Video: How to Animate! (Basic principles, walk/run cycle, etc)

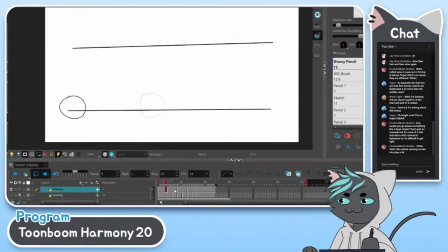And again, in betweening this one, I could in between exactly in the middle here, or I could in between closer to the beginning here, so that it feels even more like it's like new,
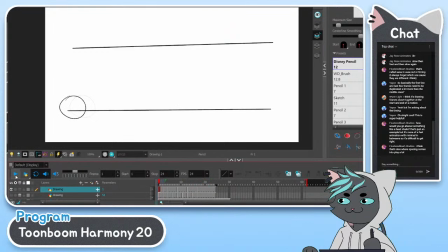like that. So it kind of feels like it's like zooming out already from the get-go. Or I can move this over here and it'll feel a little more like calm, more even, less of a noom out and just like a, yeah, I'm coming down.
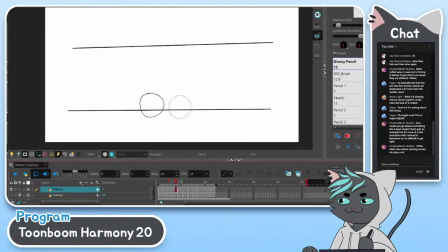So let's see. Flustered Bush Studios asks, how would you go about something like a head shake? That's just an example, but it's more of a fast animation with minimal in-betweens, so it's difficult to get right.
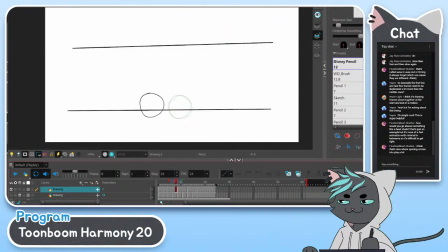I think that's also where spacing comes into play a lot. Yeah, you'd be right. So that's where we can go into something called smears, which is really fun. So a head shake, right? A head shake, I kind of envision it as like,
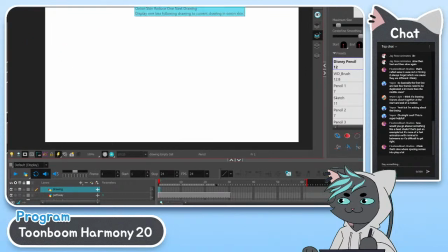so when I like first started animating, they made us do this exercise called the pendulum. And I'll show you what that is. The pendulum, if you guys really want to like do a very basic exercise and kind of play with timing and spacing, the pendulum, it's like the thing in a clock where you start from here,
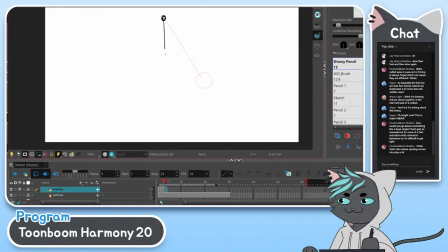here, and it really teaches you like several things at once. Like one, it teaches you arcs, right? An arc, it means a curve path. So it teaches you how to follow an arc correctly.
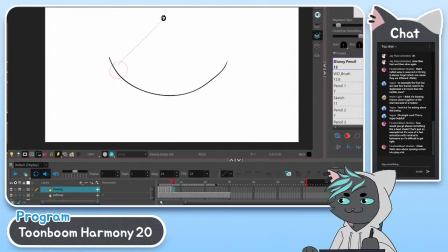And then it teaches you timing and spacing to show an ease in and an ease out. So it's easing out, right? Where the frames start closer together and then get further apart. And then you ease in to the end where it stops. I'm just going to draw one more frame.
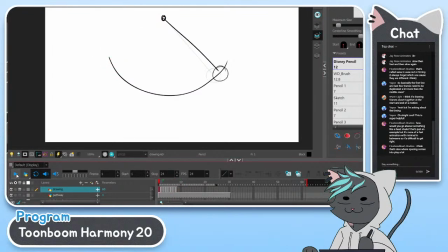Right here. Right? So that's like the pendulum. And then you just, draw the frames backwards so that it like, or actually I could do that here, where I just do this. Ha ha ha, paste reverse. Boom, boom.
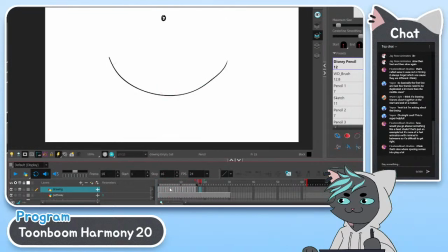So that's the pendulum exercise, right? You can really see the timing and spacing here. It's all on ones, but they're all spaced differently.
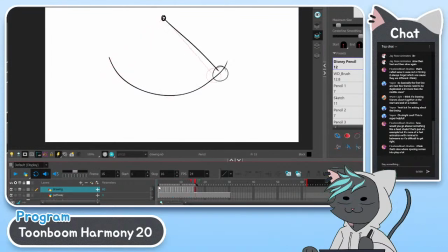So you feel like a sense of speed, even though they're all like the same exposure, timing-wise. The spacing is what changes that feeling of speed. So when it comes to a head shake, I kind of just envision it like that.
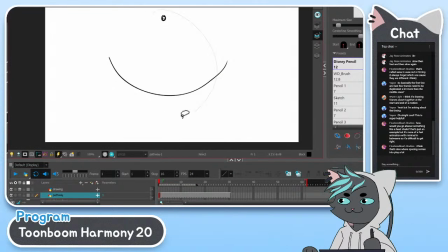I kind of just see it as a face going from here to here. So the face goes from here
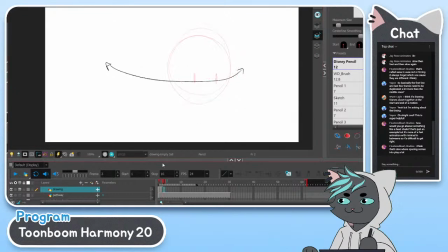to here, to here. And actually you would like close your eyes when you turn your head. Oh, that's like an important little character acting thing if you guys want to make a little note of that. Anytime you make a big movement, like you turn your head to look at something,
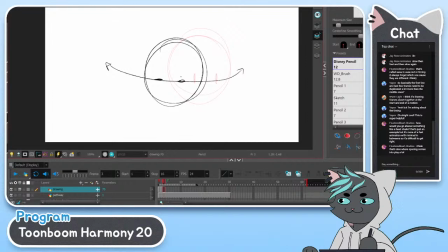or you look up, or you are about to say a word, you always blink right before you do it. So when you turn your head, you actually blink. So then anyway, continuing like a pendulum, then it would go from here to here, to here, to here.
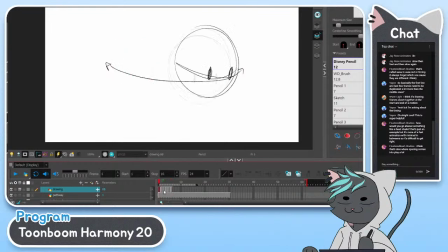And like this is very spaced apart.